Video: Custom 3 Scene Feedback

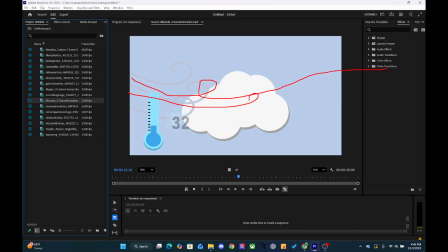32:41 The wind, the lines that you can have, they're just kind of moving, and you can use the trim path to kind of, and it doesn't have to go all the way across. Like maybe they are, you make the line shorter using the percentages on the trim path,
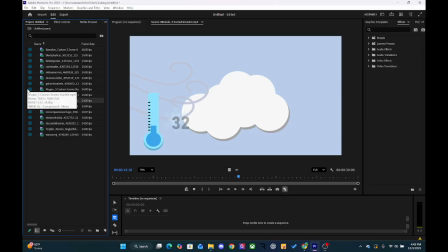32:57 and then just animate the offset of it so it looks like it's just following along a path, right? Kind of like we did with the 3-scene monarch butterfly one.
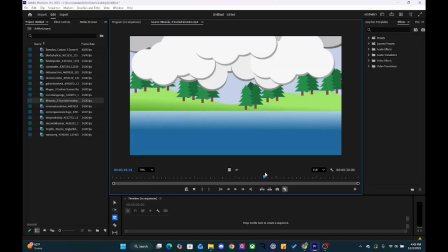33:07 This is really cool here. Also, you could use that trim paths. Like you can get really far just using trim paths.
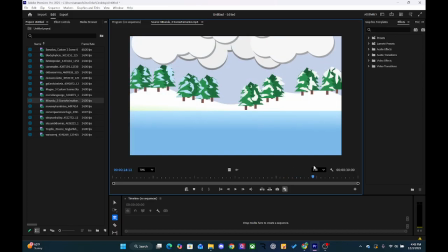33:13 I think you should vary the snowflakes from just the little circles to maybe some snowflake shapes.
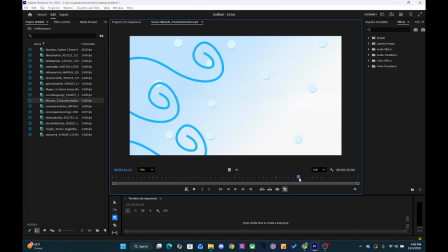33:22 You could get those on Adobe Stock too if you need to, or if you know how to draw a snowflake using, there is like radial symmetry inside of Illustrator that you could use that I think would be really cool. You could customize your own little snowflake, but this is really good. I like it a lot. Really good job, Joe.
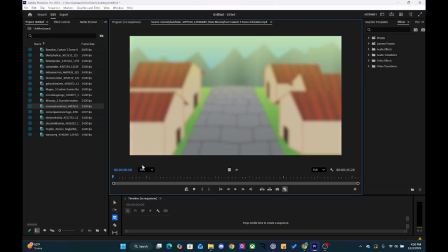33:41 All right, Brian. I like how it's starting off with like a Gaussian blur on it.
Stoicism is a philosophy founded by Zeno of Texture looks great. Around 300 BCE in Athens, Greece.
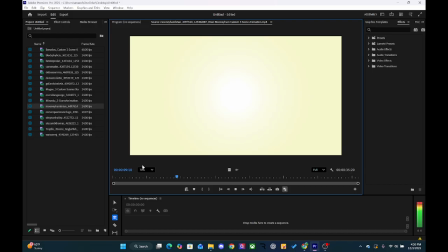33:55 This philosophy's goal is to achieve self-discipline,
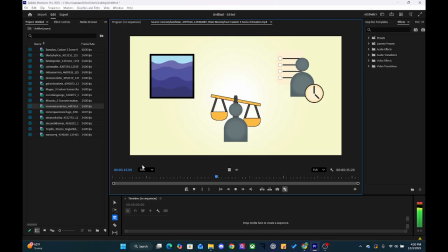33:59 rationality, and equanimity by focusing on what is within our control while accepting external events as out of our control.
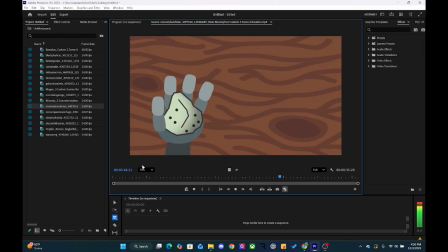34:08 Practicing Stoicism can transform your life by helping you develop inner strength, emotional resilience, and a clearer perspective on what truly matters.
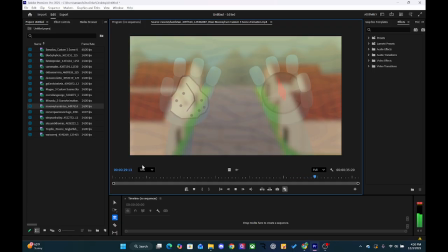34:16 I like it. I think that this is
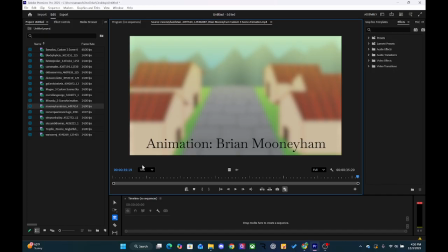34:21 really good. I remember you writing me about the concept, and so I was excited to see this in action, Brian. Really good stuff. I think overall the audio needs to be turned down a handful of decibels so it's not like just really super loud.
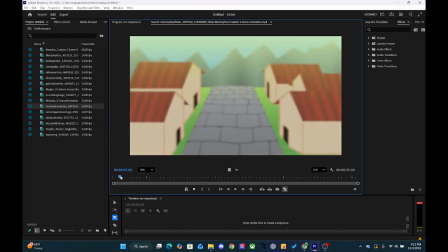34:37 But really good recording of the audio. I really like this. I love the texture on here. I think that you could even add like drop shadows onto there's like a drop shadow effect that you could add onto the roofs and change the angle of it.
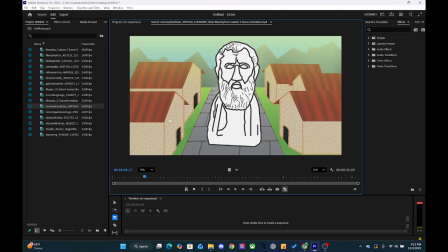34:55 There'll be like a little circle with a dial that kind of goes around it, and you can change the angle here so that it shows, and you can stack those too, right? So you can add another one and have an alternate angle that comes down here, and it'll kind of give like that illusion that the roof has an angle to it.
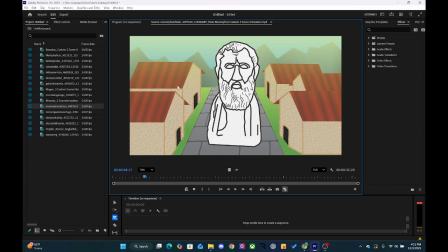35:11 I would also maybe the texture here to make it match a little bit more of the scene. You could just drop the transparency a little bit so it blends a little bit more into the rest of the image, and then add like a texture onto the roof if you can.
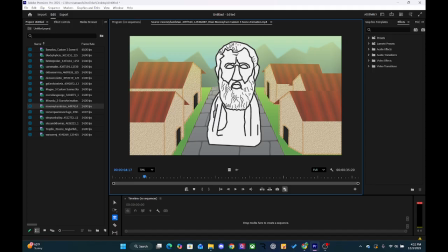35:27 And I think that because this stone bust would be really cool in like a stony texture or something if you can find that.
BCE.
Or like some kind of grayish.
This philosophy.
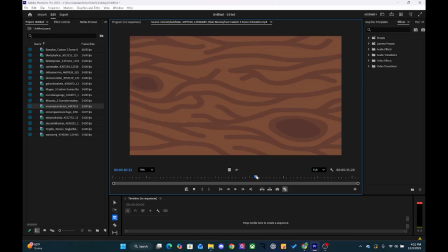35:39 Right here, and then also right here before you switch scenes, it's just set on this a little bit too long. So if you can find a way to like either introduce the animations quicker or to like fill the screen with something else so that it's not just sitting on a stagnant scene.
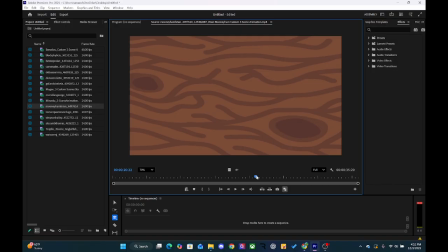35:59 You want to remember we're doing animation. This is for the entire class to know. So you guys want to make sure there's something moving on screen at all times. So whether it's just a subtle movement or like larger movements, it just needs to be something moving. That's not just for you, Brian, that's for everyone to know. So, but other than that, really good stuff.
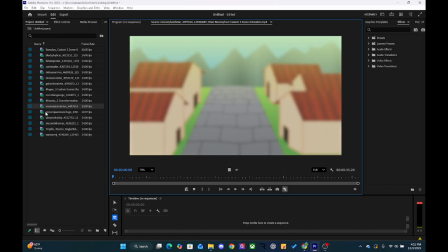36:18 Cool job. I like the topic on this. So you guys are doing good. All right, Jasmine, let's go ahead and see this.
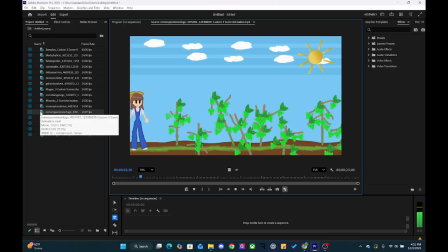36:25 Green grapes are harvested at peak ripeness, making them one of the freshest fruits to grow in warm climates. Their skins are thin, meaning the farmer has to handpick them from the vineyard to market.
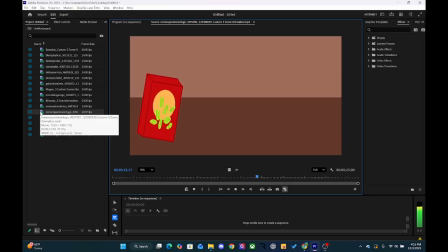36:36 Many are dried up to become raisins, giving the fruit a second life as a nutrient-dense snack.
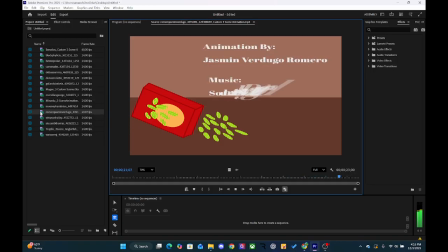36:46 Really cool, Jasmine.